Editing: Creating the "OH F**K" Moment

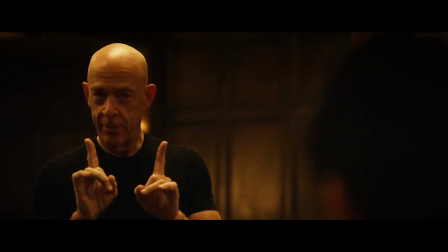[0:00]
Today we're going to talk about editing.
Ready? Okay. 5, 6, and.
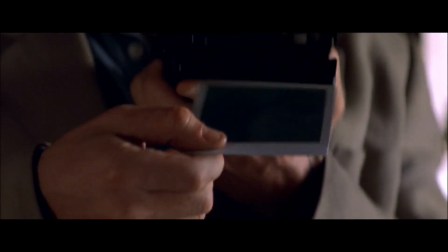[0:05]
It boils down to this. Editing is all about controlling information.
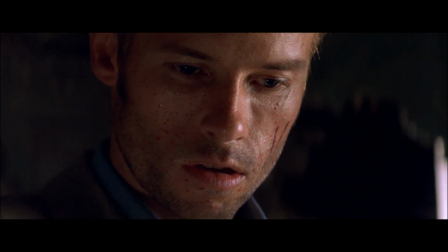[0:09]
And there are many styles and techniques an editor can use to present a story to an audience.
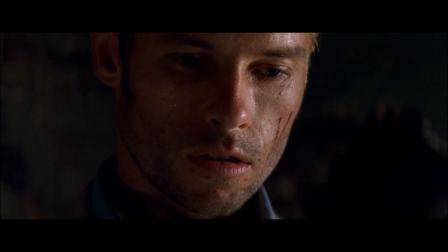[0:14]
One of those techniques is creating what I refer to as the oh f*** moment. We'll get into that.
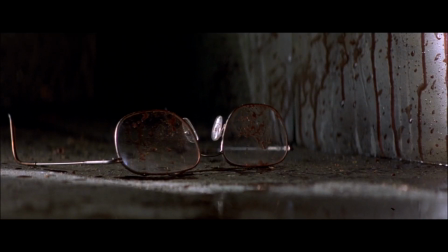[0:19]
Now let's take a look at a few examples that explore editing as a storytelling tool. I believe they all demonstrate why you cut and how an edit can be motivated by story.
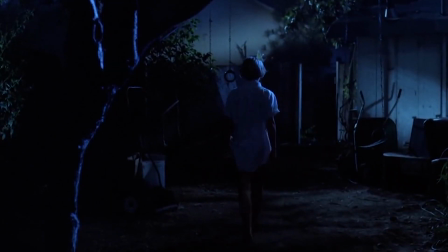[0:28]
Let's get started. It's important for an editor to be very aware of what they're showing to an audience,
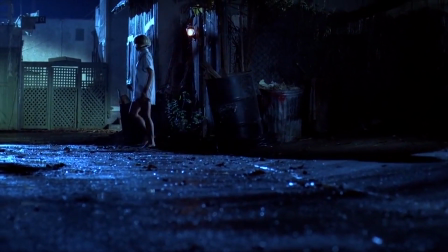[0:33]
because audiences are constantly scanning every frame of film looking for as much information as possible.
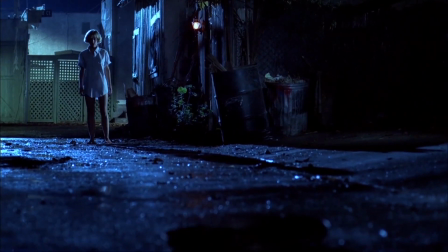[0:39]
Sometimes you don't want the audience to see something until just the right moment. Take Alien for example.
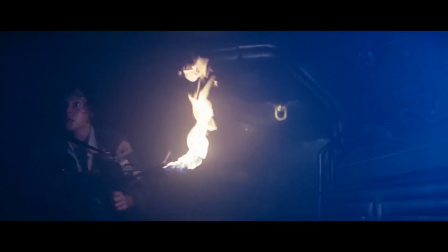[0:47]
You can hold on long, unbroken takes to build out suspense.
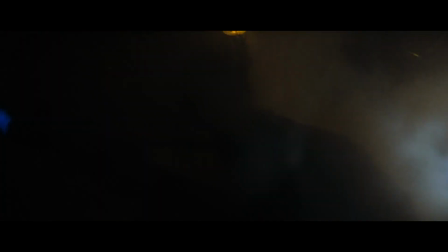[0:52]
This film has some of the most tense moments in cinema because of its restraint on when to show the creature and when to cut.
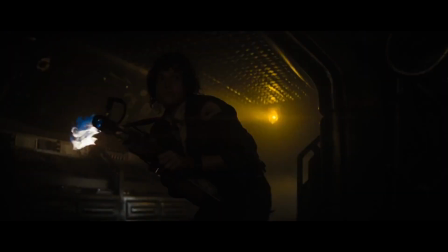[0:59]
Or shall I say, when not to cut. In the previous scene, the alien was lurking right around the corner.
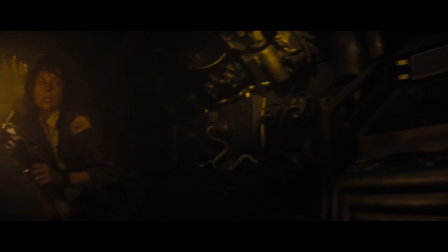[1:05]
As a result of that, the audience is on the edge of their seat, desperately looking in every nook and cranny, waiting for the alien to pop out while Ripley is walking down the corridor.
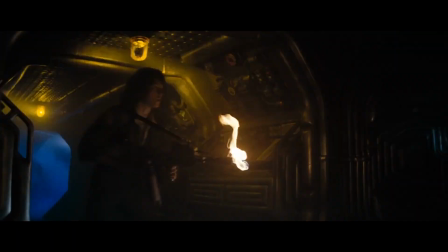[1:13]
Is it over there? Is it over there? Is it over there? Just to clarify, this shot goes on for a minute and we don't see the alien.
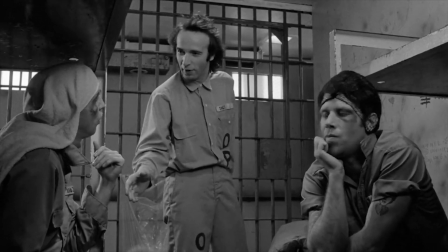[1:21]
So anyways, at the hands of some of the best filmmakers, you'll find they often hold on long, unbroken wide shots.
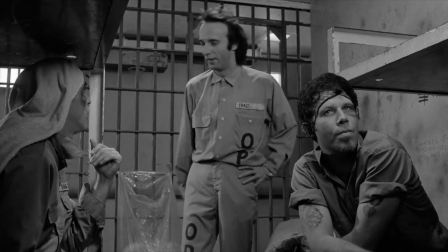[1:28]
Holding on wides means that the audience now becomes the editor. By doing this, the audience can be much more engaged with the film.
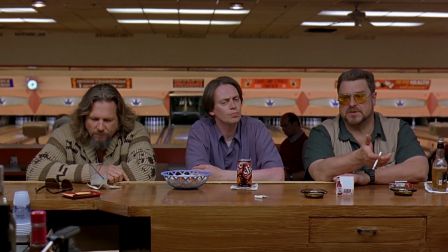[1:35]
They're looking at whoever or whatever they want. Musicals are a fantastic example of holding on wides, letting the audience become the editor.
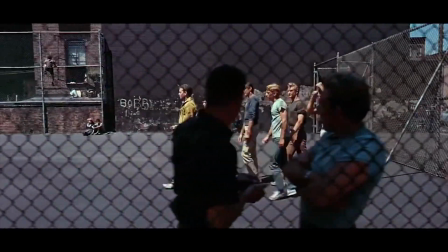[1:42]
Take a look at West Side Story.
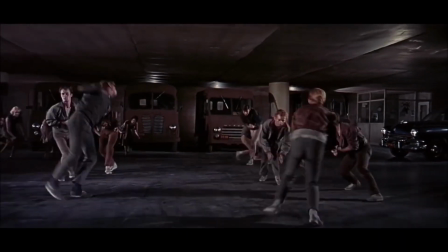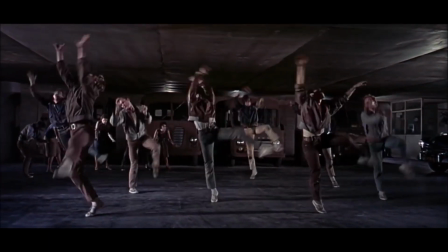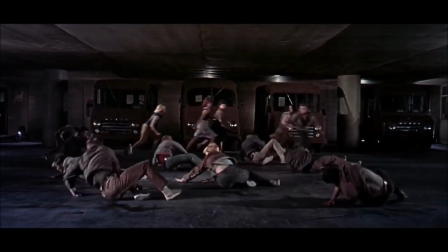[1:53]
Let's compare this to Step Up 4. Here's what it's like to be shown what to look at.
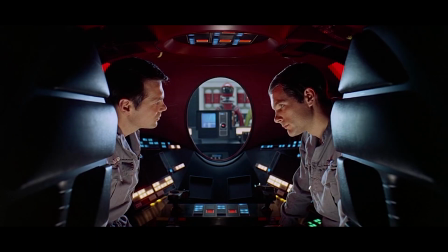[2:01]
So anyways, my point is, when you hold on a wide, it saves your greatest storytelling shot for a moment to be much more impactful. And that shot is the close-up.
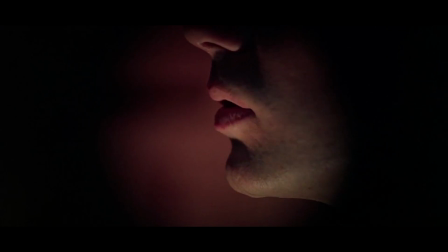[2:10]
Unlike wides that give audiences tons of information, a close-up gives the audience one specific piece of information to focus on.
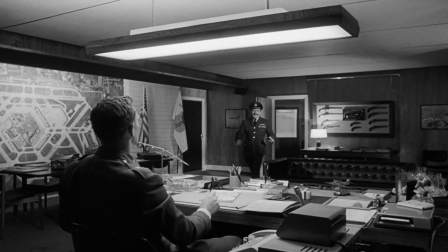[2:18]
When used effectively, it can be the best technique to controlling the story.
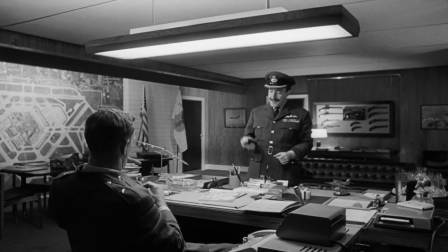[2:22]
In Dr. Strangelove, we hold on this wide for over 3 minutes until we cut to a close-up of General Ripper.
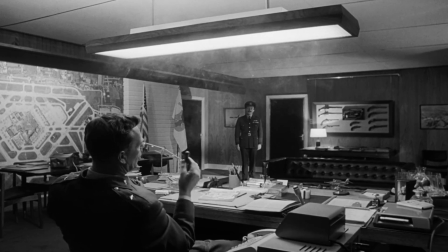[2:28] I'm the only person who knows the three-letter code group. Then I must insist, sir, that you give them to me.
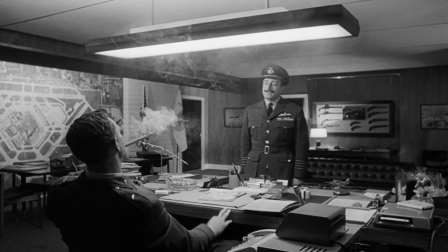[2:33]
Now, this is an oh, f*** kind of moment.
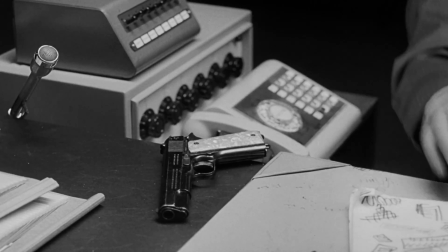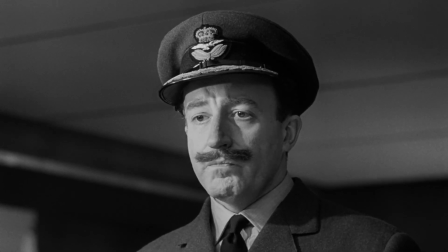[2:42] Do I take it, sir, that you are threatening a brother officer with a gun?
It's because these cuts are motivated by story and shift the scene in a new direction.
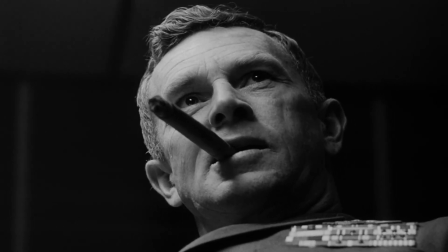[2:51]
And this is used all the time. Jump forward 30 years and you'll see a similar thing here in Reservoir Dogs.
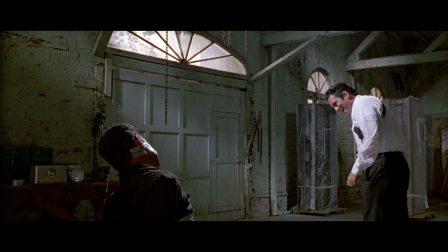[2:55]
We hold on the wide of Mr. Blonde torturing this cop until we reveal the razor blade in a close-up.
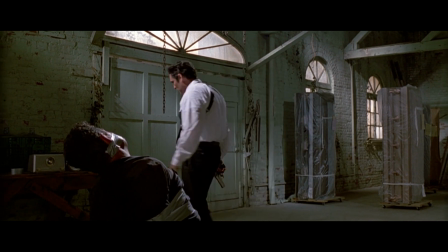[3:01]
Another oh f*** kind of moment.
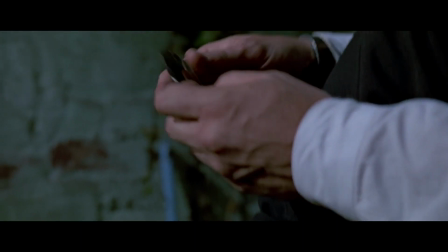[3:08]
Cut close-up, furthering the story.
You ever listen to Kay Billy's Super Sounds of the 70s?
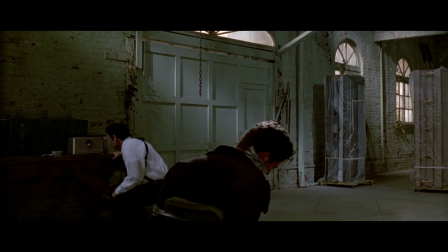[3:15]
Now, you don't always have to hold on wides. Conversely, you may find that many filmmakers hold on close-up shots.
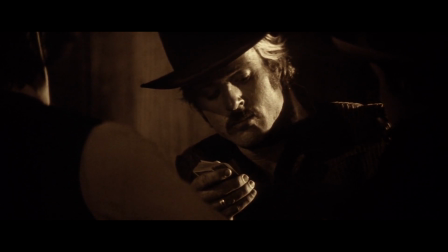[3:21]
My personal favorite is the close-up introduction to the Sundance Kid.
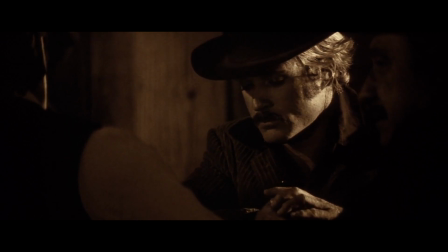[3:25]
Again, George Roy Hill and his editors, John C. Howard and Richard C. Meyer, carefully controlling who and what the audience sees.
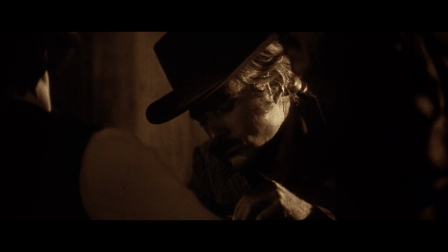[3:32]
Sundance is introduced over a game of blackjack.
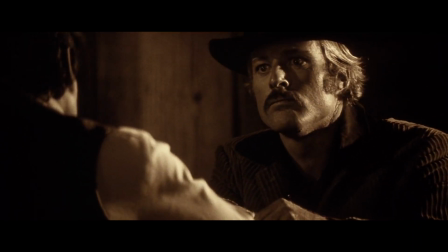[3:35]
We, the audience, don't see the bets, we don't see the cards, and we especially don't see the man losing to him.
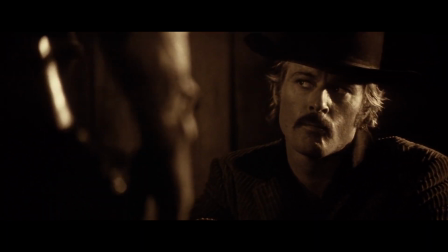[3:41]
This guy assumes Sundance is cheating and challenges him to a duel. Cut.
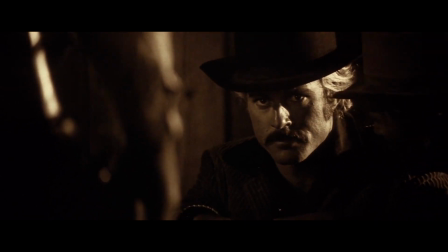[3:46]
We see a close-up of the gun. Cut. Now I'm going to jump ahead a little bit here. We hold on this close-up until Butch Cassidy comes in and takes it over.
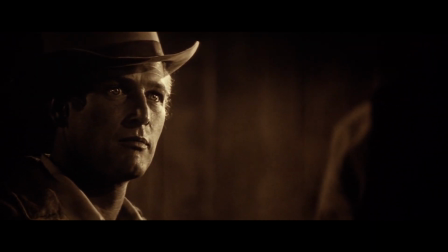[3:54]
These are our two main characters, and we learn everything we need to know about them right here. And when the next cut comes, it's again motivated by story.
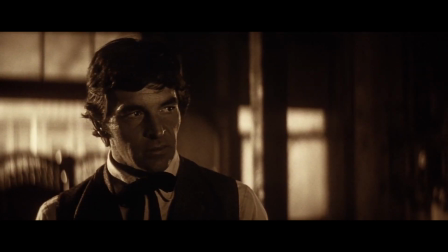[4:02]
Butch says, I can't help you, Sundance. Cut.
Huh?
Cut.
That's right.
Cut. Oh, f***.